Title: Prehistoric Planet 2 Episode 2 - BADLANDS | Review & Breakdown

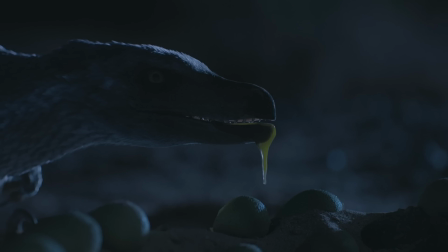(12:18)
The yolk texture is wonderful, it might sound odd, but it is, and it's either a fantastic physics simulation or real-world photography spliced over the Kulu, who is now stuffing her face as much as she can until she gets caught. Takes me back to childhood.
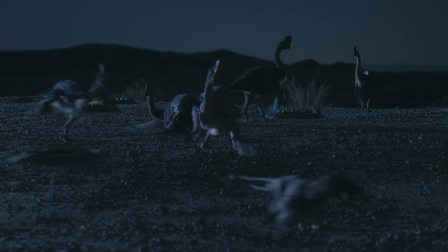(12:32)
She's eventually caught, however, stealing a bonus egg away for good measure as the Korothoraptor sounds the alarm, which is a brilliant sound that really does sound like the dinosaur equivalent of an alarm.
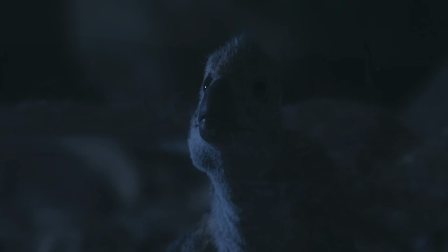(12:43)
It's this obnoxious yapping that calls the group to attention. It turns out, however, she's bringing the egg to her babies, and goddammit, not again. They're somehow even cuter with their bobbly little heads and spotted feathers. She calls to them with a cat-like purring, really emphasizing again this episode's theme of parenthood.
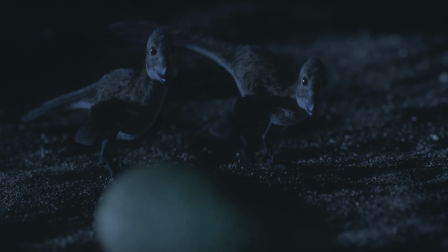(13:00)
The animation here is wonderful as they flop around trying to crack open the egg, again played up as a comedy scene. You really get the impression that these little guys are weightless, just sacks of organs and light bones like a modern bird.
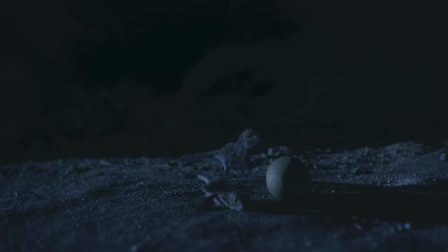(13:13)
You know, if you hold up a baby bird, or even a lot of adult birds today, you can barely feel it in your palm, and these little Korothoraptors sell that same sort of lack of weight.
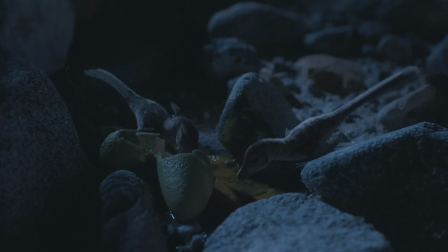(13:24)
They do crack open the egg by pushing it off a cliff in a callback to their Velociraptor cousins, and they feast the night away. And again, the jaunty music really sells the comedy of the scene. It's reminiscent of the Baby Rex from season 1.
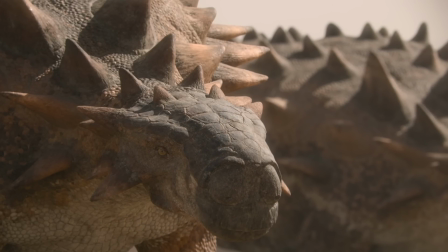(13:36)
Our next segment is also in Mongolia and features the Ankylosaur Tarchia. Tarchia, as you can see, has a gigantic nose.
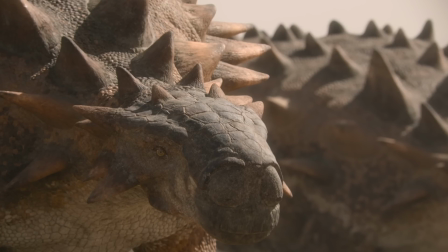(13:43)
This helps them cool the air as it passes through.
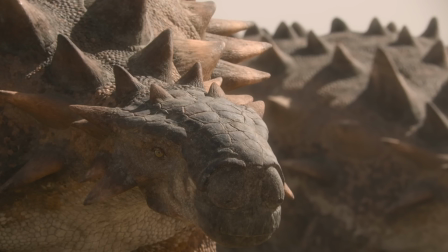(13:46)
This is something I've seen suggested not for Tarchia specifically, but for another Mongolian ankylosaurid, Seychania.
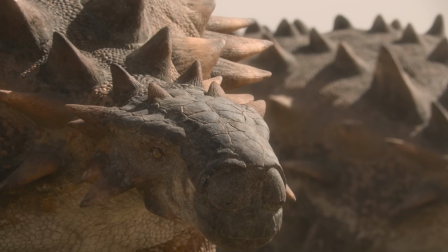(13:53)
It's also a mechanism employed by some modern arid climate animals like camels.
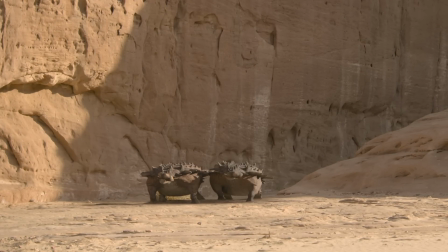(13:58)
Food is scarce in this environment, and the travelling pair butt into each other as they tussle over a surviving shrub.
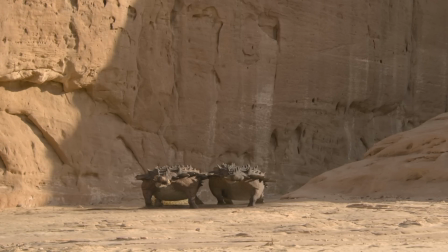(14:03)
One of them, disappointed, heads off alone and gives us this beautiful shot of it strolling through a ravine, backlit by a sliver of harsh desert sun.
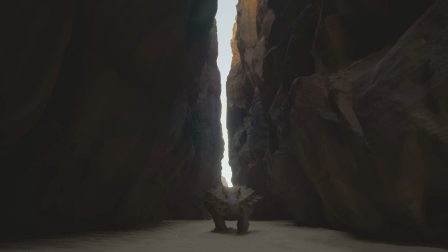(14:12)
There's a suggestion here by Attenborough that Tarchia could remember the location of natural springs, and it finds one under use by the Prenocephaly, our first but not last Pachycephalosaurid of the new season.
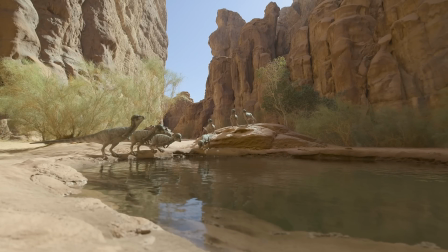(14:24)
Now, I couldn't find any direct evidence for this memory for the Tarchia.
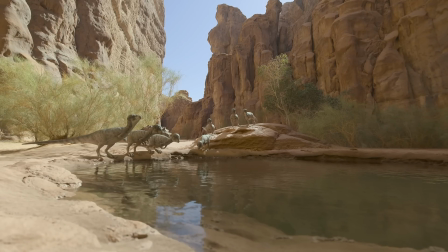(14:28)
It's unlikely to be something that could really be inferred from the fossil record, I suppose, and it's likely instead inspired by the remarkable ability of,
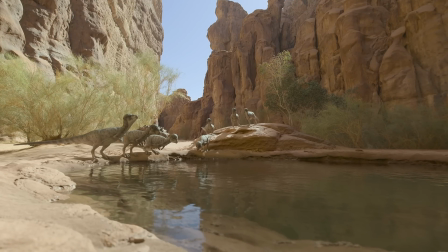(14:35)
say, modern elephants, who are very, very good at remembering and re-finding watering holes.
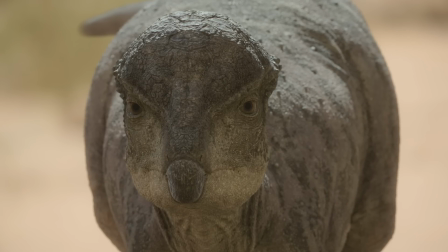(14:41)
Tarchia, the name does literally mean the brainy one after all. Anyway, back to the Oasis.
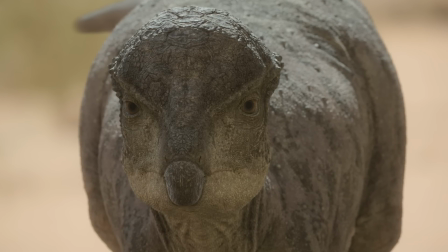(14:46)
The Prenos are lovingly animated, all head tilts and quirkiness, and the attention to detail in the way the sand moves against their feet is still stupendously well done.
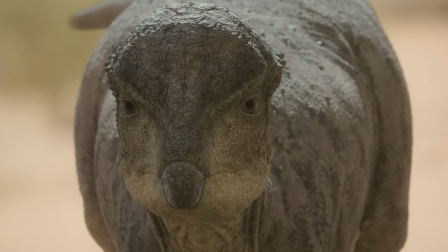(14:54)
And that's true for all the animals in this show, in this segment. I also really appreciate some of the camera angles at play here.
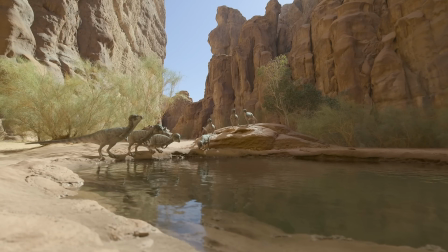(15:00)
This one resembles a game trail can placed at like a local watering hole,
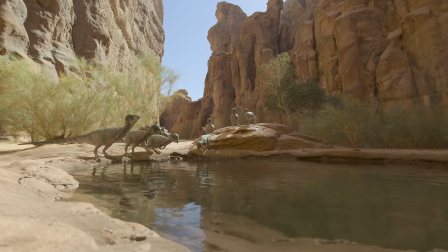(15:05)
giving us a great view of the encroaching tarsier and the as of yet unaware Prenocephaly.
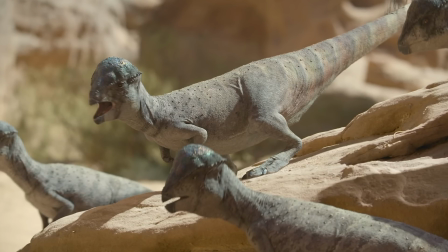(15:10)
The Preno, as we see up close, are deceptively colourful, with bands of green and red and yellow crossing along their tails,
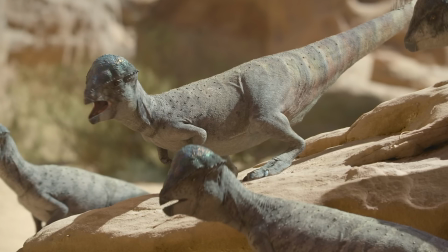(15:17)
their head domes glimmering in this vast array of colours as it catches the light,
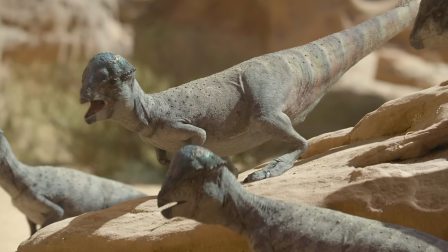(15:21)
similar to a chroma flare paint job on modern cars, as opposed to prehistoric cars.
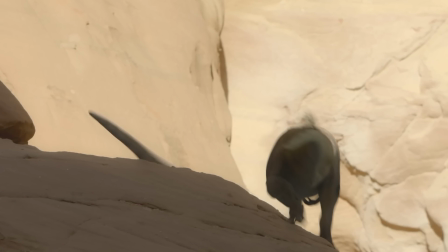(15:26)
It's hard to get a good shot of it, but it's worth noting the Prenocephaly are also quilled along the back of their tails.
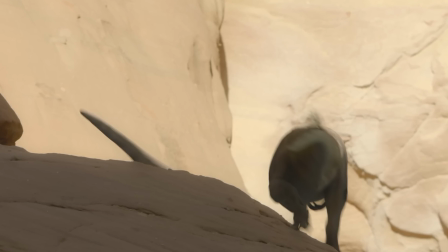(15:32)
You can just make it out here on the right hand side. The tarsier scares them off with a display of strength and by clubbing the sand.
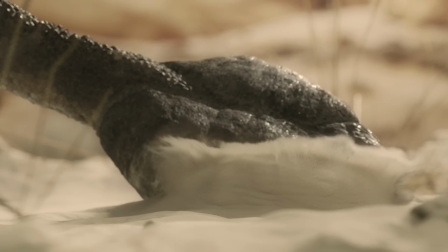(15:39)
This must be a physical fake Ankylosaur club they built for this shot. I don't see how else the sand is so realistic.
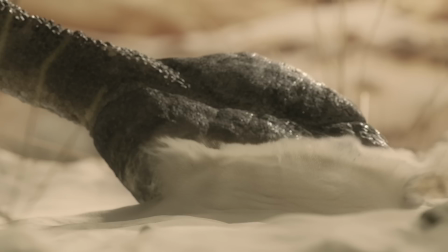(15:45)
But if it is fake, then hats off to the VFX artist who made the sand, and if it isn't fake, then hats off to the model designer. Either way, my hat is off.
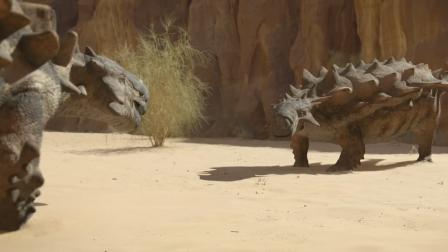(15:52)
So is everything else, but that's a different conversation entirely. Unfortunately for our tarsier, the commotion has woken a nearby adult of the species.
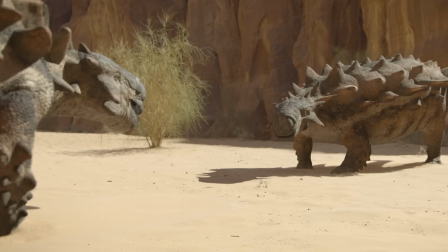(15:59)
Much duller in coloration as age has taken its toll on its pigmentation and its lust for life probably.
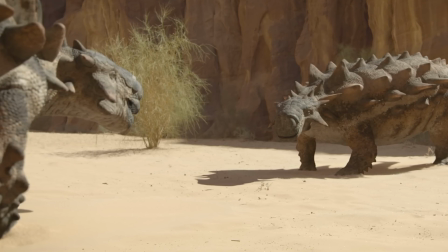(16:04)
This full-size adult is much larger, twice the heft in fact, and not too pleased about being disturbed.
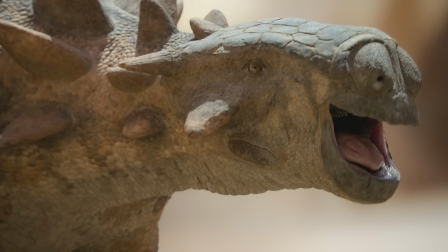(16:11)
We're seeing here once again that ridged approach to the beak for tearing off vegetation, and even more interesting are the teeth visible under the gum line quite far back into the mouth.